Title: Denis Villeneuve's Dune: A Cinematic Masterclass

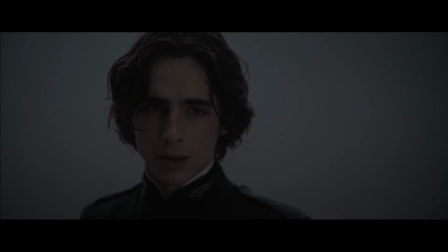[0:07]
At the end of this scene, there's a five-second clip which consists of two shots,
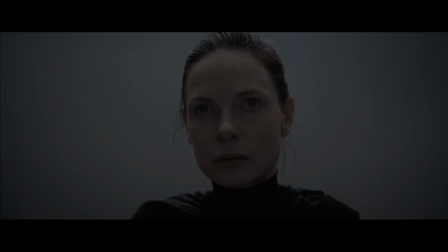[0:12]
and it is quite possibly my favorite moment in the whole film.
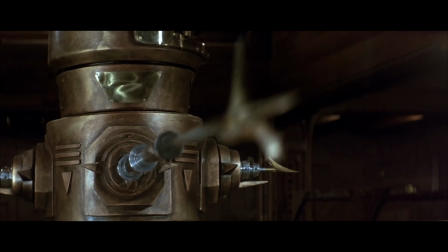[0:21]
Why is that? Well, because Dune is a special movie.
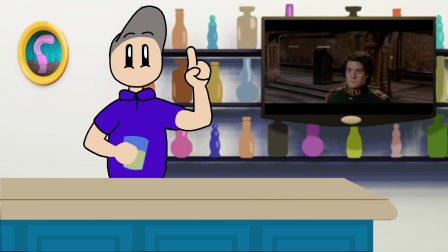[0:27]
Oh, no, no, no, no, no, no, no, not that one. No, goodness, no. Although, Dune 1984 is a pretty special movie in its own way.
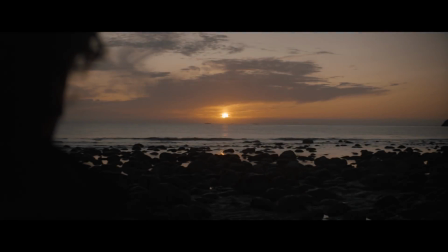[0:38]
Sorry, David Lynch. Dune Part 1 is the most well-crafted film I've seen in years. Denis Villeneuve, this mad lad French-Canadian, has an understanding of the art of cinema that I envy every frickin' day.
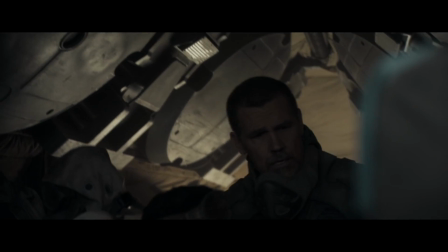[0:56]
He's not just familiar with story or acting or cinematography or music.
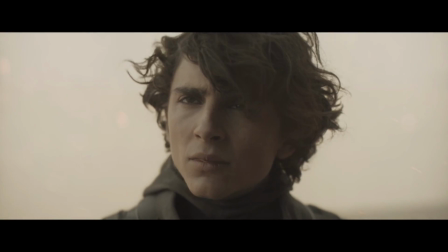[1:02]
He knows how to weave these things together to create a cohesive whole.
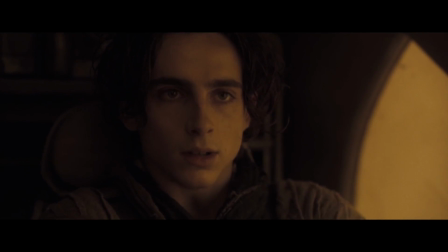[1:07]
And he does it in such a way that it amplifies all of them,
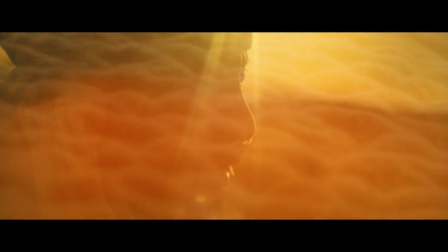[1:10]
exploring themes and characters in a nuanced manner that is perfectly tailored to the medium of film.
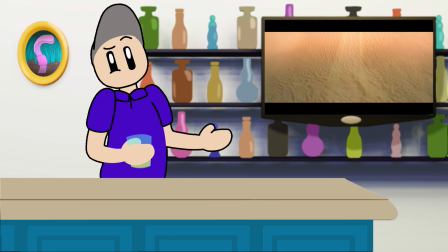[1:18]
Is this making any sense? I feel like I might be reaching movie nerd capacity.
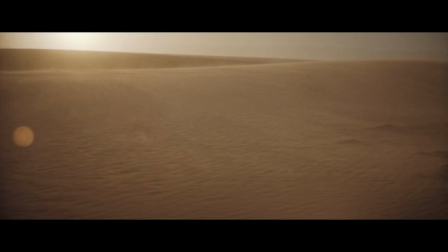[1:24]
Alright, let me see if I can show you. So the first image we see is a sand dune.
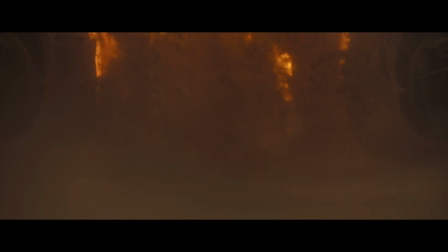[1:29]
Makes sense, because of... You know. The first four or five shots are all dusty desert, warm natural colors.
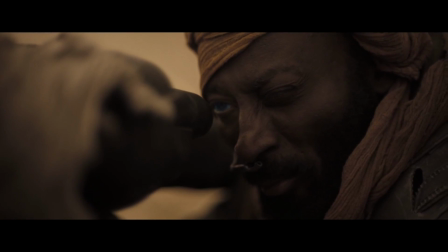[1:38]
Sand, dust, orange lights, dust, human skin tone, human skin tone, human skin tone, and then BAM!
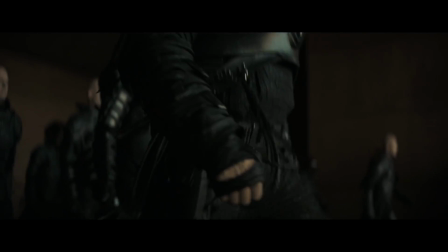[1:45]
Can you tell who our villains are?
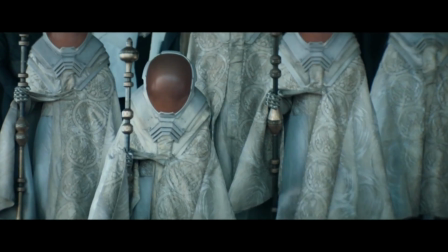[1:47]
The film uses visual shorthands like this to help you keep your bearings as it introduces you to the wacky world of Dune's politics.
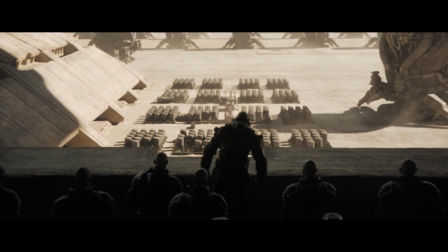[1:55]
Now, that might seem really simplistic, nothing to write home about,
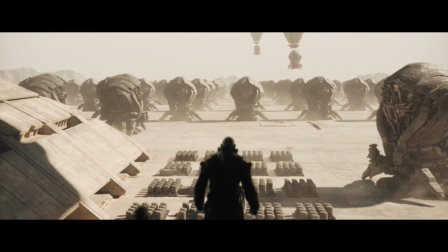[1:59]
but it's emblematic of the deliberate and clever storytelling this movie partakes in,
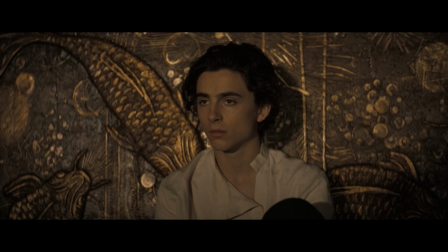[2:05]
of the way that the movie invisibly guides you through a narrative that could have easily been a mess of boring exposition.
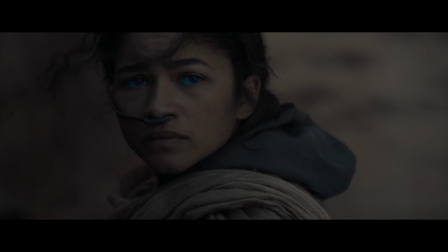[2:12]
Instead, it manages to make that story fulfilling and profound.
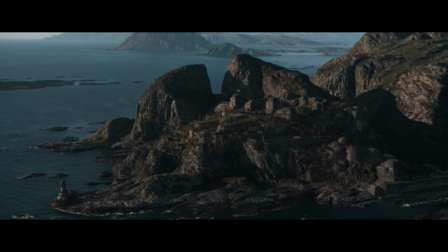[2:17]
Like with this scene transition.
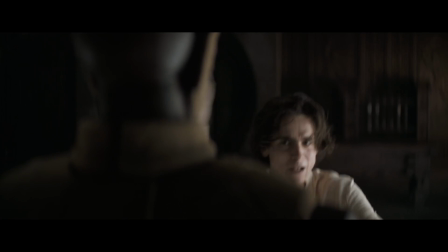[2:21]
The sharp sounds of Paul hitting the dummy are in complete contrast to the quiet conversations that filled the scenes before.
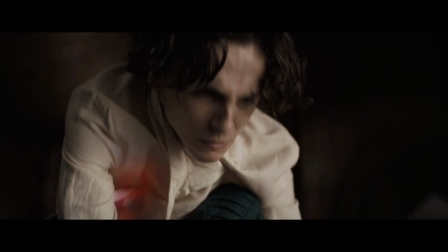[2:30]
It wakes us up and gets us ready for a small action scene. Oh, and I love this shot where we see that Paul is in danger before he does.
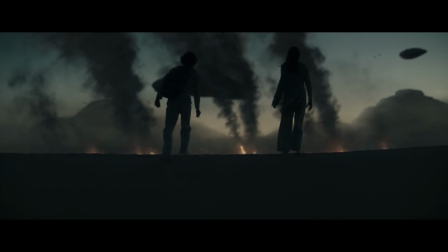[2:39]
That's a funny little thing that I like to call a metaphor for the whole movie.
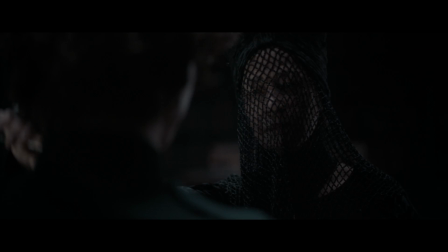[2:44]
Of course, if you're talking about excellent craftsmanship, you gotta talk about the Gamjabar,
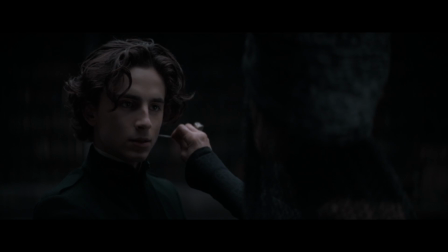[2:50]
one of the most perfect scenes ever put to film. I absolutely adore this moment at the beginning where we see a shot of Paul starting to walk forward,
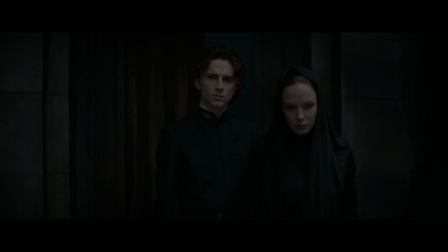[3:01]
only to cut back and realize he hasn't moved. Like the Reverend Mother is so powerful that just being in her present compels you to do what she wants.
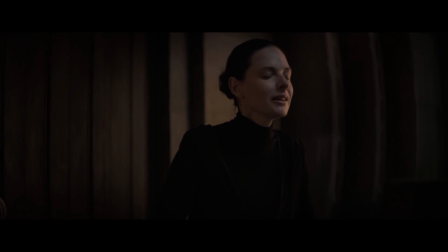[3:10]
And the choice to give Jessica the fear is the mind killer speech is honestly inspired.
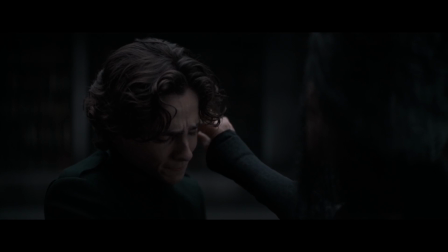[3:16]
Because then, by cutting back and forth between her and Paul in his trial,
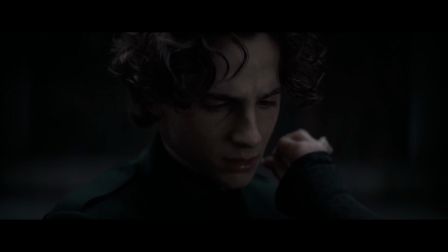[3:20]
the film implies that he's thinking and feeling the same things.
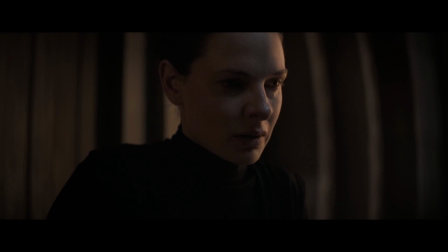[3:25]
It gives the scene a dynamic quality it wouldn't have otherwise, and strengthens the bond between this mother and her son.
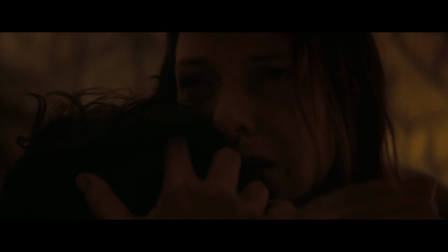[3:33]
Dune cares deeply about Jessica and Paul's relationship.
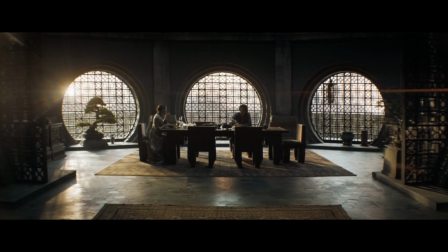[3:37]
I mean, the first real scene of the movie is just a conversation between them, as she encourages Paul to try and use his power.
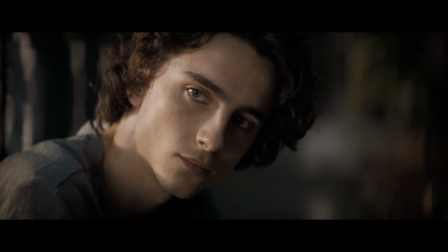[3:45]
But as he's doing that, we cut to a carving of a bullfighter.
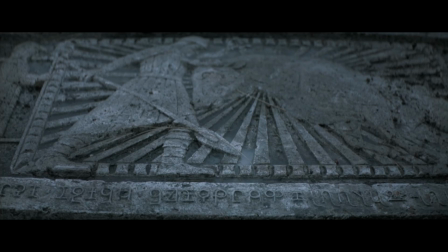[3:50]
It seems like a bit of an odd choice, until the film explains that Paul's grandfather died bullfighting,
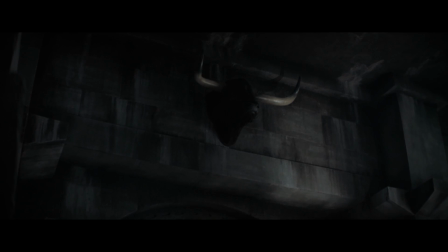[3:58]
And the bull represents the presence of his ancestors looking down on the scene. I was obsessed by the idea that when you use a voice, you should be channeling ancient voice inside yourself.